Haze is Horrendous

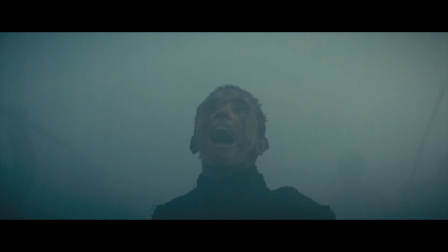2s
Every second, someone dies from overhazing their frame. I love haze, and so do you.
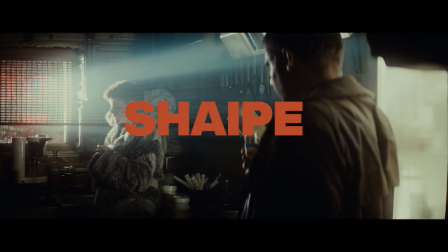16s
We can add texture, shape light sources, or simply just build a world, an atmosphere.
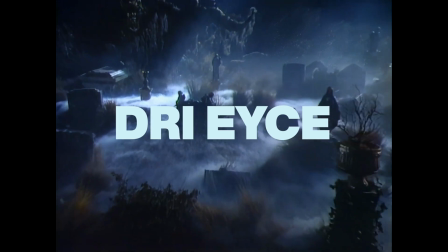23s
You could do this with dry ice, which due to its low temperature does not rise.
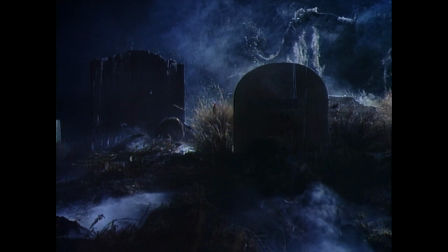27s
It creeps down low across the floor. It's more frequent in theater, but 80s music videos couldn't get enough of it.
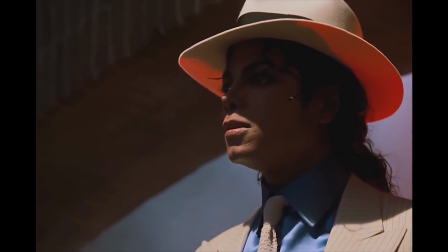34s
Michael Jackson loved it almost as much as he liked dancing.
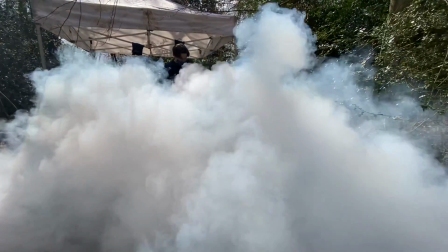40s
Aerosol, however, wants to rise, it wants to fly, and it gets everywhere. 95% of haze you'll be using is aerosol-based.
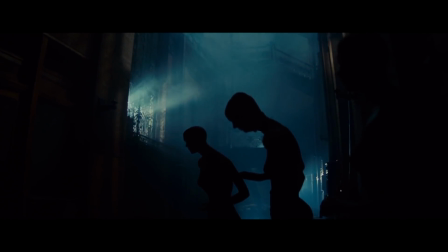48s
If you're going to use haze, I would urge you to consider, are you ticking cinematic boxes, or will it actually offer you complementary value? Burnout features tasteful haze. It adds this masculinity, sweat, sex, yeehaw.
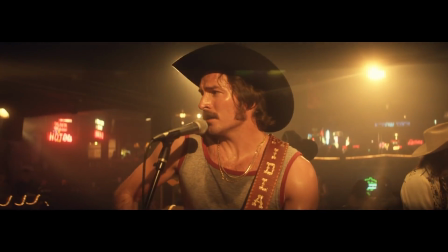62s
Nothing is lost, and everything is gained. Macbeth is a world lost in thick fog.
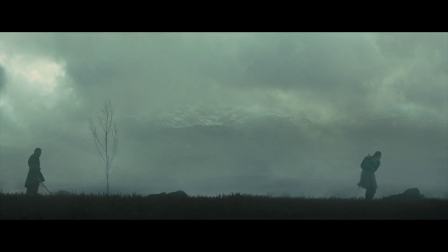67s
But notice that the haze is a foreground and background element in the wides, but primarily a background element in the close-ups.
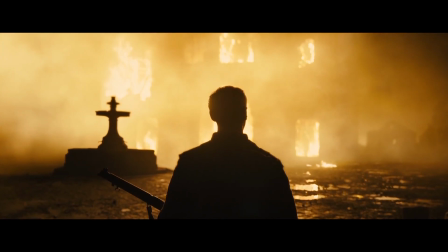75s
Haze is about framing your subjects, making them stand out, making them pop, and it's hard to do that if there's too much foreground haze in a close-up.
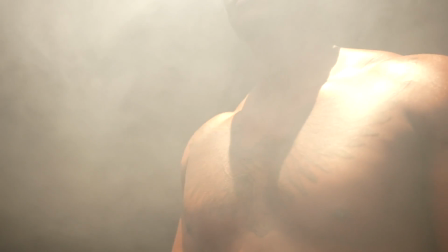83s
It removes the colors and breaks down image clarity. You can't unfuck over haze, you just have to lean into it.
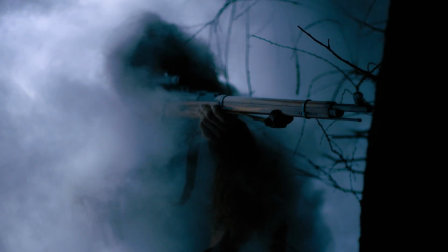91s
Silhouettes coming out of a backlit haze is always stimulating.
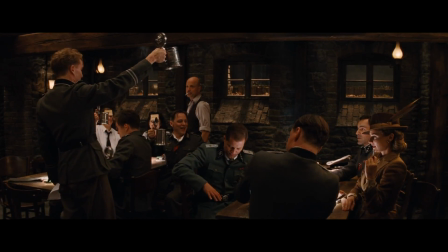96s
It's perfectly reasonable to pick up a scene, people are smoking, it's in a bar, and think, haze.
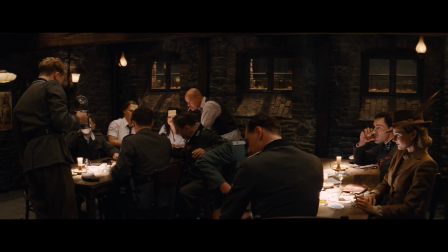102s
But Robert Richardson goes without. In this scene, he chooses his crisp table bounce lighting style instead.
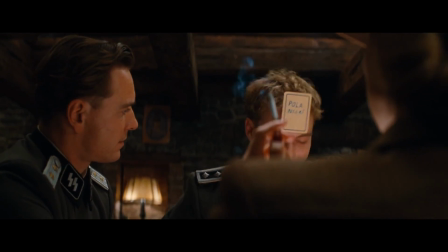109s
You don't need to turn a scene into the streets of Shanghai. Cigarette smoke might be enough.
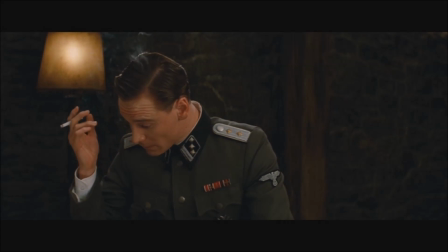114s
It's beautiful and just about breaks up a sterile frame. It's slick, it's sexy, it's not less is more.
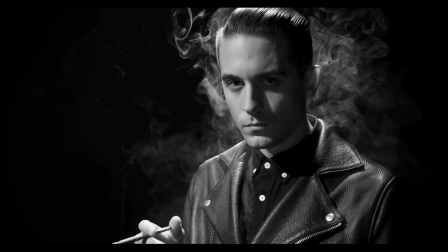121s
It's just enough is enough.
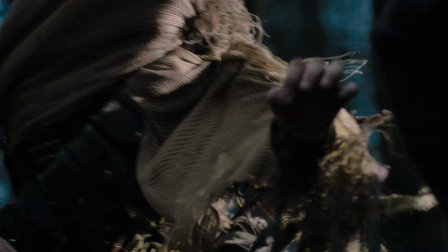124s
I think where haze truly finds its place is when it's used to convey sensation, heat, cold, or humidity.
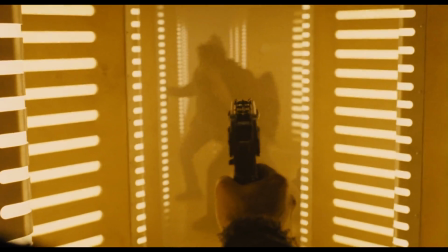132s
It taps into that sense of touch like no other element in filmmaking quite can.
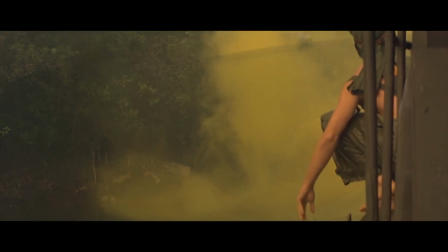137s
The jaundiced smog in Apocalypse Now is imbued with this iconic, sulfuric, toxic feel.
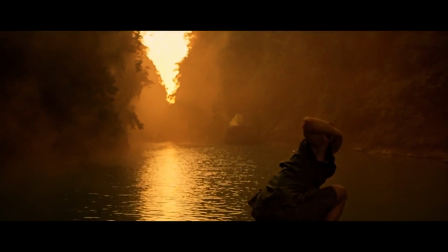144s
It's more than the aftermath of battle or just the fog of war. It's a disease, a pestilence that plagues the air of Vietnam.
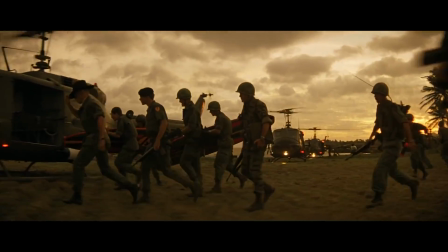151s
In shots with less or no smoke, it feels less Apocalypse Now and more generic war film.
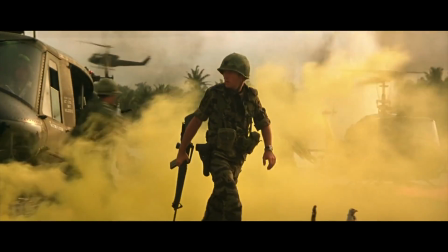157s
The toxic haze is as much of a character as the addicts on screen.
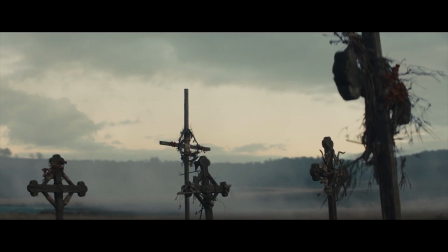161s
It seems that haze and narratives featuring moral ambiguity go together like peanut butter and jelly.
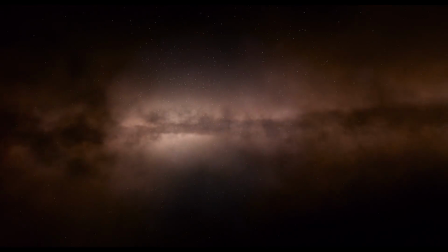168s
Like you and lack of talent. When we were cavemen, we had very little visual stimuli compared to today.
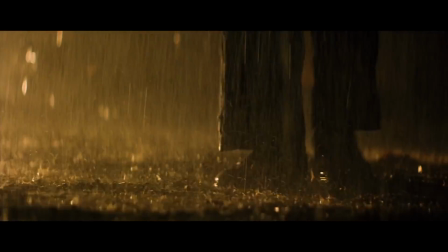177s
Sunsets, animals, rain, fire, smoke, and haze.
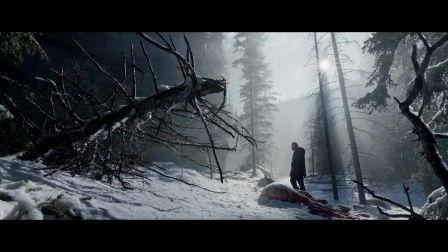182s
Our fascination with this imagery is deeply ingrained into our DNA and will always provoke an emotional response.
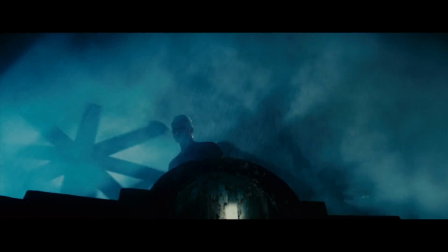189s
Smoke is a beautiful thing. It dances in the air in a way that nothing else quite does.
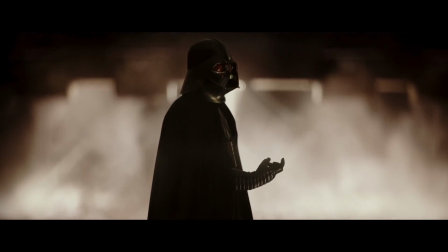197s
My name is Trago, and if in doubt, haze it out.
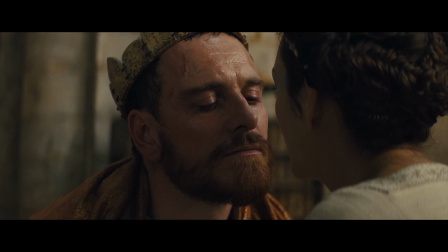201s
It's neither here nor there, but someone very close to me was scammed out of a significant amount of money.
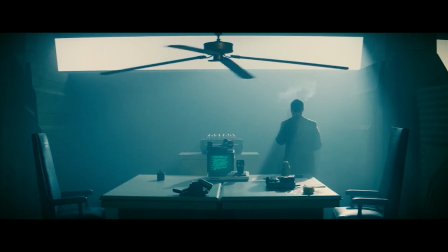207s
Please be aware of what links you're clicking on and know that when it comes to money, if it sounds too good to be true, then it probably is.